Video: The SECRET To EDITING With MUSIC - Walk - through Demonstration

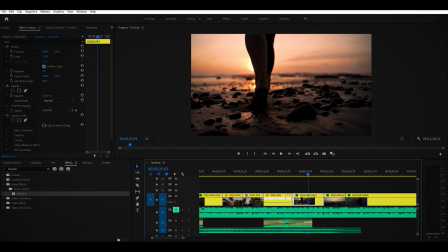(24:58)
There you go, that looks quite cool and matches how the sound effect should be.
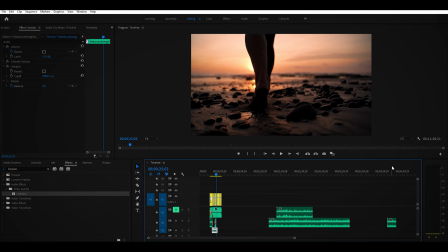(25:02)
We can leave this one on here, and something else that I'm gonna do is take this motorbike sound
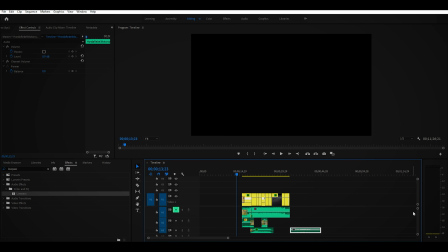(25:10)
and just leave it in the background there as well. Sometimes something you need to do is just layer your sound effects.
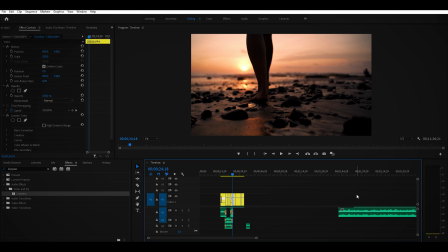(25:21)
Our next clip is this beach scene. So we are gonna grab our wave sound effects from over here.
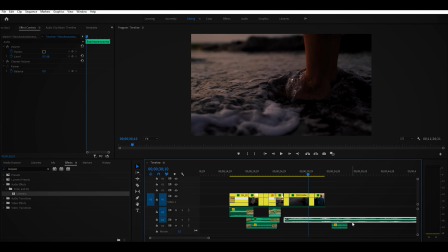(25:28)
We're gonna have to start a new audio track so we can have more layers.
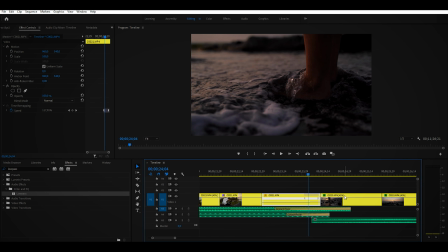(25:35)
And we're gonna start our wave clip from before that clip comes in. And we're gonna, again, turn down our volume.
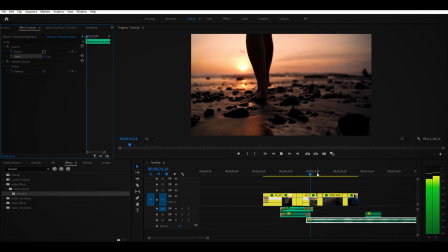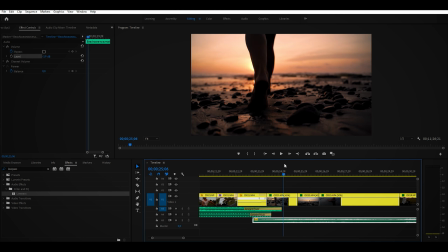(25:48)
And something we're gonna do for this is, because in these shots, the ocean is far away and it shouldn't be loud.
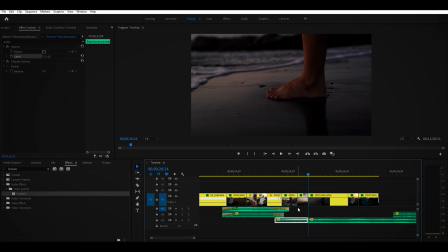(25:54)
So we're gonna head here and we're gonna cut this and we're gonna make it really, really soft. And then as it gets to that next clip, we can make it a little bit louder.
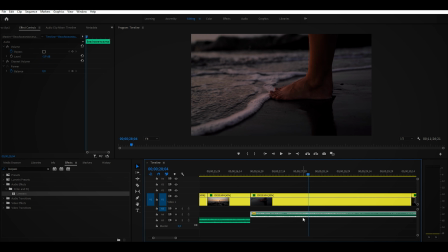(26:12)
So because this one is really close to the ocean, it makes more sense for the water to be louder. Whereas this one, we're really far away. You would barely be hearing the water from where we were. We're still gonna keep it about there.
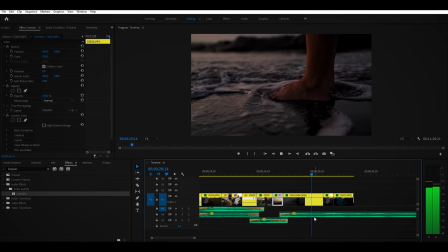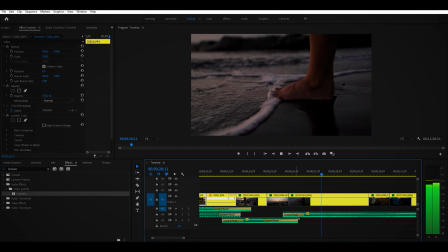Now that we have all of our sound effects in place, I really think that it just makes this whole little video section so much more immersive for the viewer. They can hear the sounds of what it would be like to be there, and it's not just a track pasted over it with no sound effects in the background.
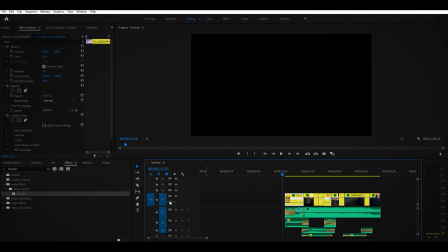(26:53)
So I'm going to show you guys here quickly just a little demonstration of, even with the track playing,
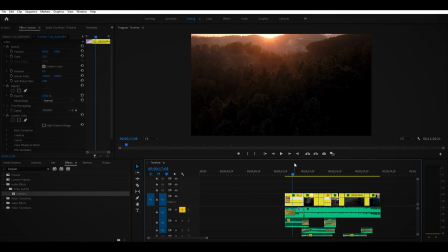(26:59)
how it sounds with none of the sound effects, and then how much better it sounds with some of those basic sound effects that we added in from our art list. So check this out.
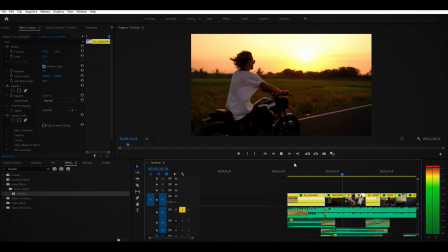(27:10)
No sound effects.
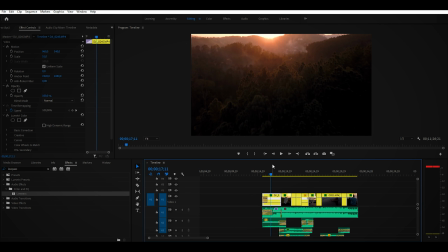(27:15)
Okay. But now check out the same thing with the sound effects and check how different it looks and how much more immersive it feels.
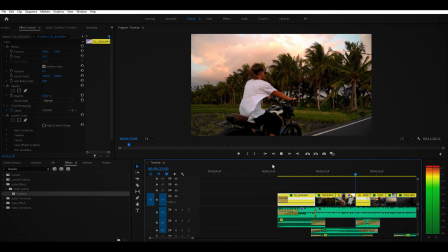(27:27)
Subtle, but a big difference.
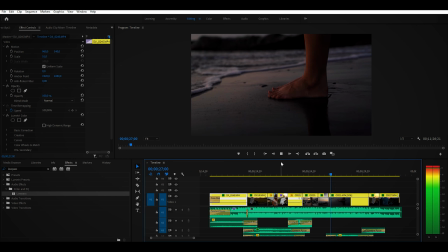So the key is to keep it subtle, but it ends up making such a big difference to your video, and you can grab all of those sound effects from Artlist like we mentioned. That is pretty much gonna be it for this video, guys. I'm gonna leave you with how the video turned out, and you guys can have a little look with the music and those sound effects. Remember that if you guys wanna check out Artlist, if you're looking for any music that you're not gonna have any licensing issues with, or if you want those sound effects to really elevate your videos and make them so much more immersive to the viewer, check out artlist.io. They're going to be linked down in the description, and they are truly a platform that I recommend for creators like you and I. That is going to be it for this one, guys. I hope you learned something new, and I will see you in next week's video.